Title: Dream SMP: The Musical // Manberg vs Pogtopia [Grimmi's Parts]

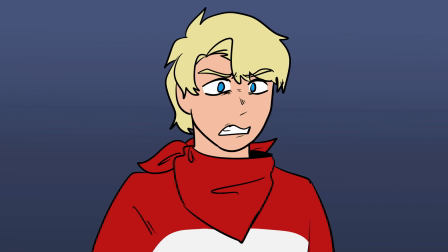740s
For the last 2 frames of the animatic, there was a detail that said,
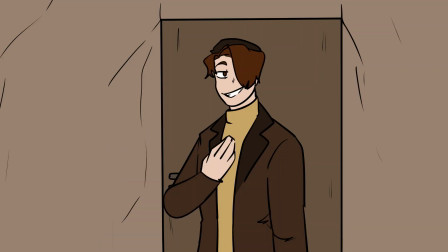746s
despite what Wilbur's saying,
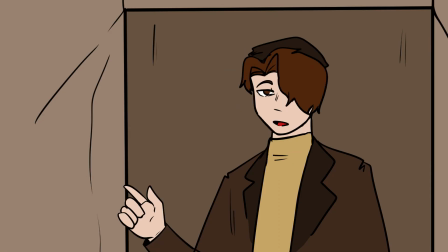748s
make the expression slightly sad to show that he's not actually, like, he's telling himself he's happy with the outcome, but is he actually happy with like his decision?
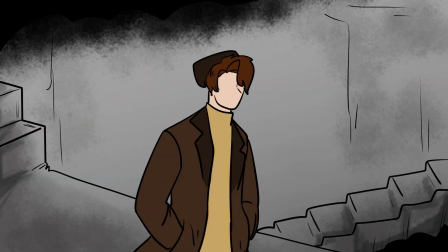760s
So I tried to really sort of, you know, it's a bit like an ambiguous expression basically, and I tried to do that here.
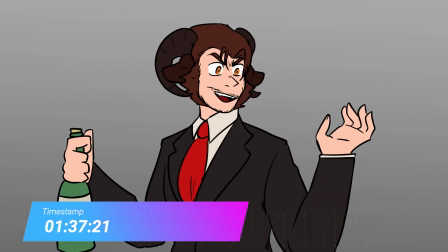768s
The next scene I did was the divorce scene, as it's labeled, and this is actually one of my original scenes I was meant to do.
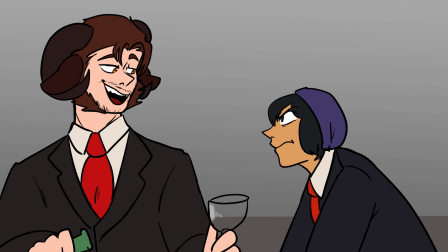775s
We're actually getting there. Wow, a scene I was actually meant to do. So the original storyboards had 49 frames.
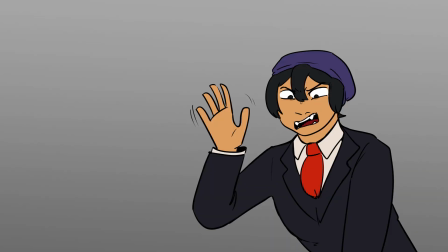782s
I ended up doing 121 frames. Again, I had a lot of fun with this because I like character confrontations.
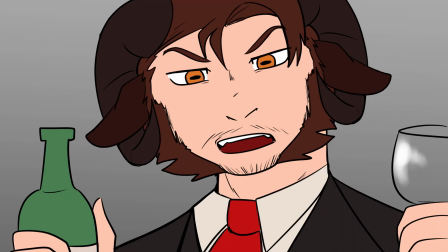789s
I like drawing characters arguing and fighting. I don't know why.
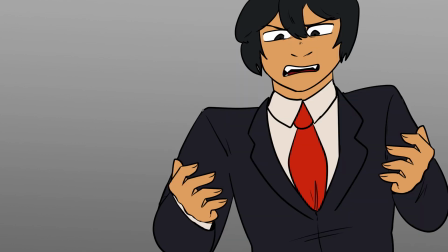792s
And showing like Quackity's fear of Schlatt throughout the whole thing, like showing his intimidation, how small he is compared to Schlatt.
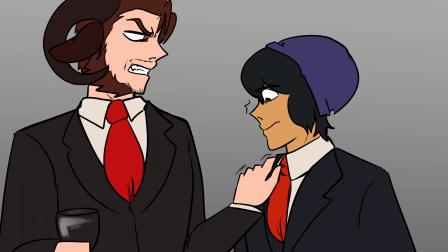799s
Both obviously in height and also just like in power. But like actually Quackity's not in power, it's all Schlatt.
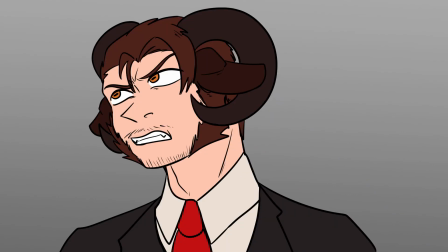807s
So you get a lot of like Schlatt looming over Quackity, looking down on him, demeaning him and everything like that.
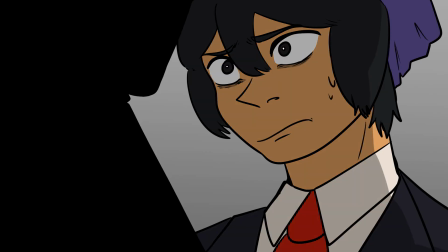815s
Again, like Schlatt's thing is that he's an alcoholic, so I really tried to play that into like my scenes with Schlatt in general,
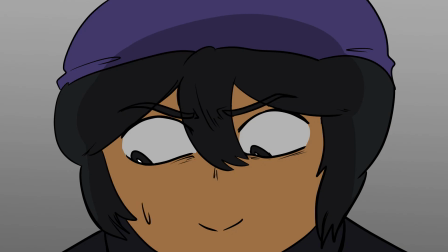822s
but especially this one because of the end bit.
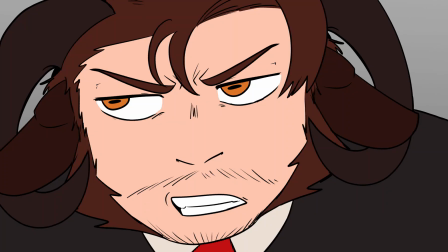825s
In the background of the bit where Quackity is threatening Schlatt with the crossbow,
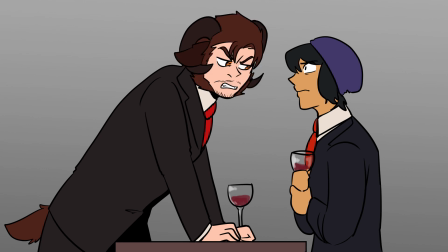831s
there's actually a painting in the background, and it's kind of like, not a painting, but it's like a photograph, and it's of Schlatt and Quackity,
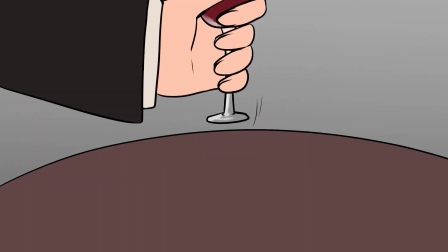840s
sort of like at the beginning of their rule, when they were just president,
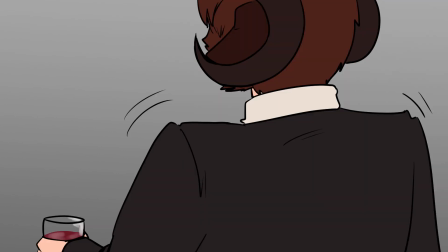845s
vice president, being chill, being happy, looking forward to ruling Manberg together.
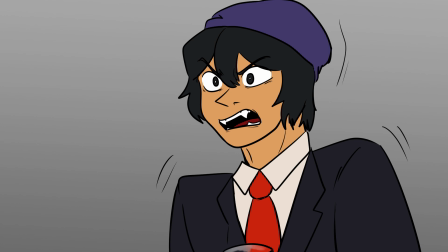850s
I don't know, I just thought it'd be interesting detail. I just thought it was an interesting detail to add that in the background to show that they used to be on good terms, and now their relationship has completely crumbled.
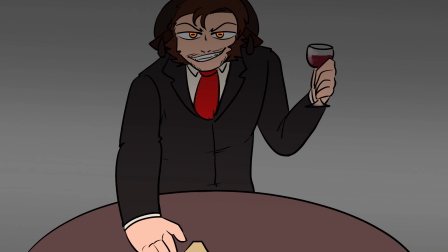859s
A bit like Tommy and Wilbur.
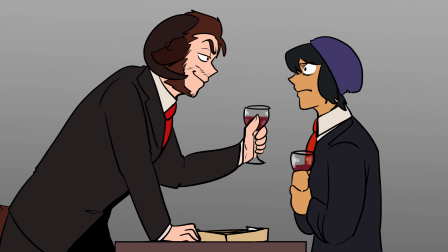861s
And I just really like the bit where like Schlatt is like, nobody else will take you, like nobody will take you and only me, and then he gets shot.
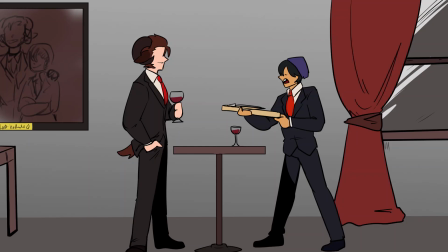869s
I just think that's really funny, and I like in a sort of like, haha, get fucked sort of way.
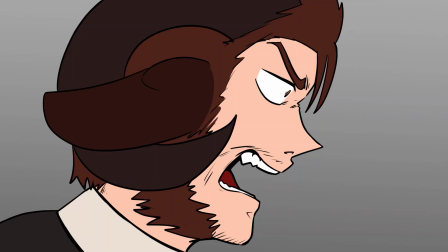874s
Quackity spilling the drink on Schlatt, I find that really satisfying, and I had so much fun drawing that.
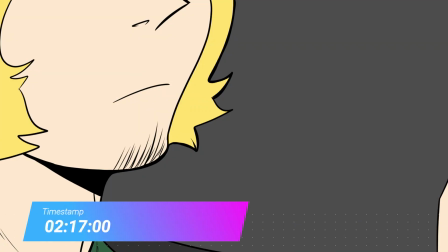882s
So the next and final animatic I worked on is actually the final scene before the credits.
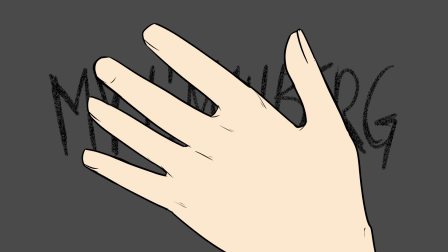887s
It's Filza singing about how he's lost Wilbur and how that makes him feel, basically.
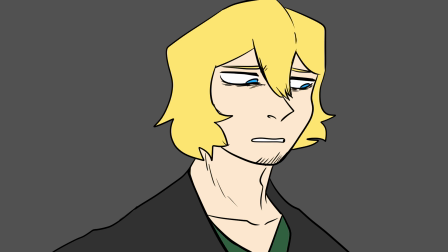894s
A lot of it is just a lot of expressions from Filza. I wanted to concentrate on his emotions.
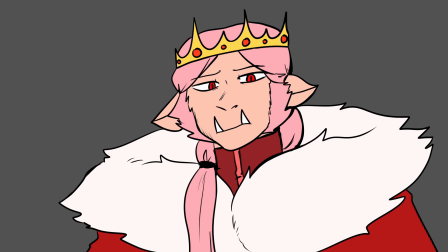900s
I tried to make it as visually interesting as I could.
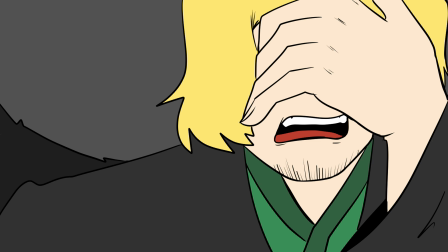902s
I added a little frame of ghost spur there just to imply for Act 3, because there is an Act 3.
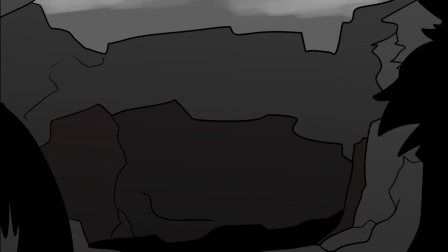910s
Obviously he feels guilty about Wilbur's death, so he's kind of seeing his death everywhere, even when it's not actually in front of him.
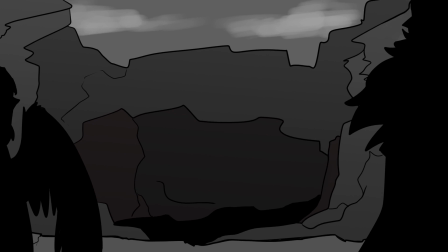915s
So for example, you have at the very end where you see like blood spatter on the floor with Wilbur's hand.
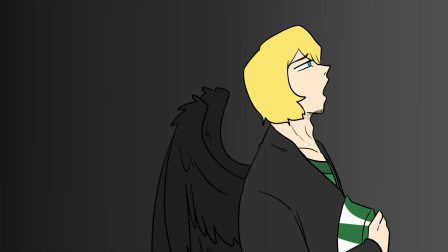922s
It's like, that's not actually there, but it's just Filza's guilt sort of coming to life in his eyes.
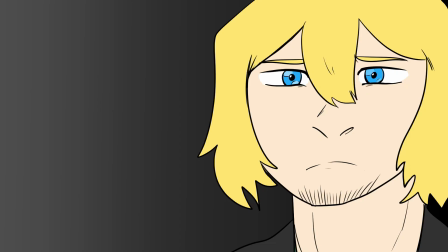928s
So there's a scene where he's like looking down. Again, that's kind of an, lack of a better word,
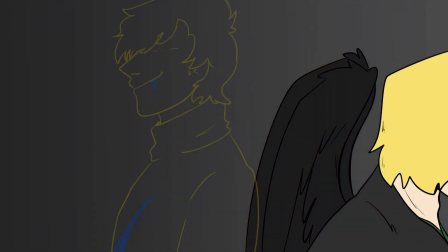933s
an homage to Wilbur's expression that I gave in earlier in the previous animatic and in the first act.
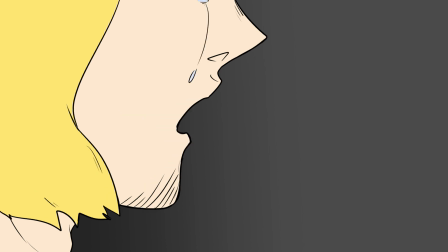941s
You know, sort of like, oh, father like son, like son like father, or whatever. So those are all the animatics I did.
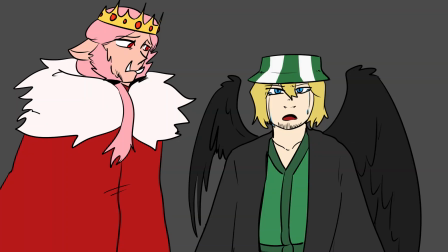948s
Oh, good God, so much work, so much work. What I find funny about all of this is that I remember at the beginning of Act 2,
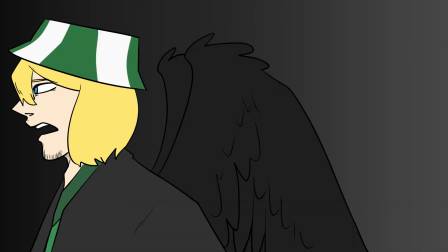955s
I was having a bit of a breakdown because of uni and quarantine, and I genuinely thought I wouldn't be able to get any of my work done in time.
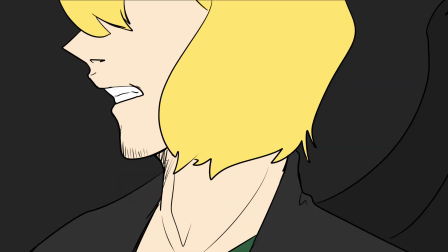962s
So very sorry, directors, for me projecting my rambling insecurities onto you.
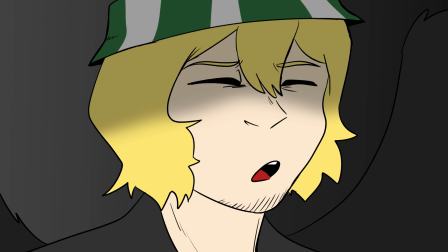968s
Thank you for hearing me out.
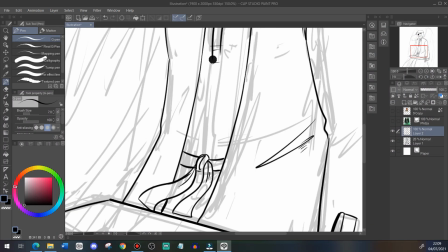972s
So I find it really funny now that I actually ended up doing more work than I originally was meant to do and finishing on time.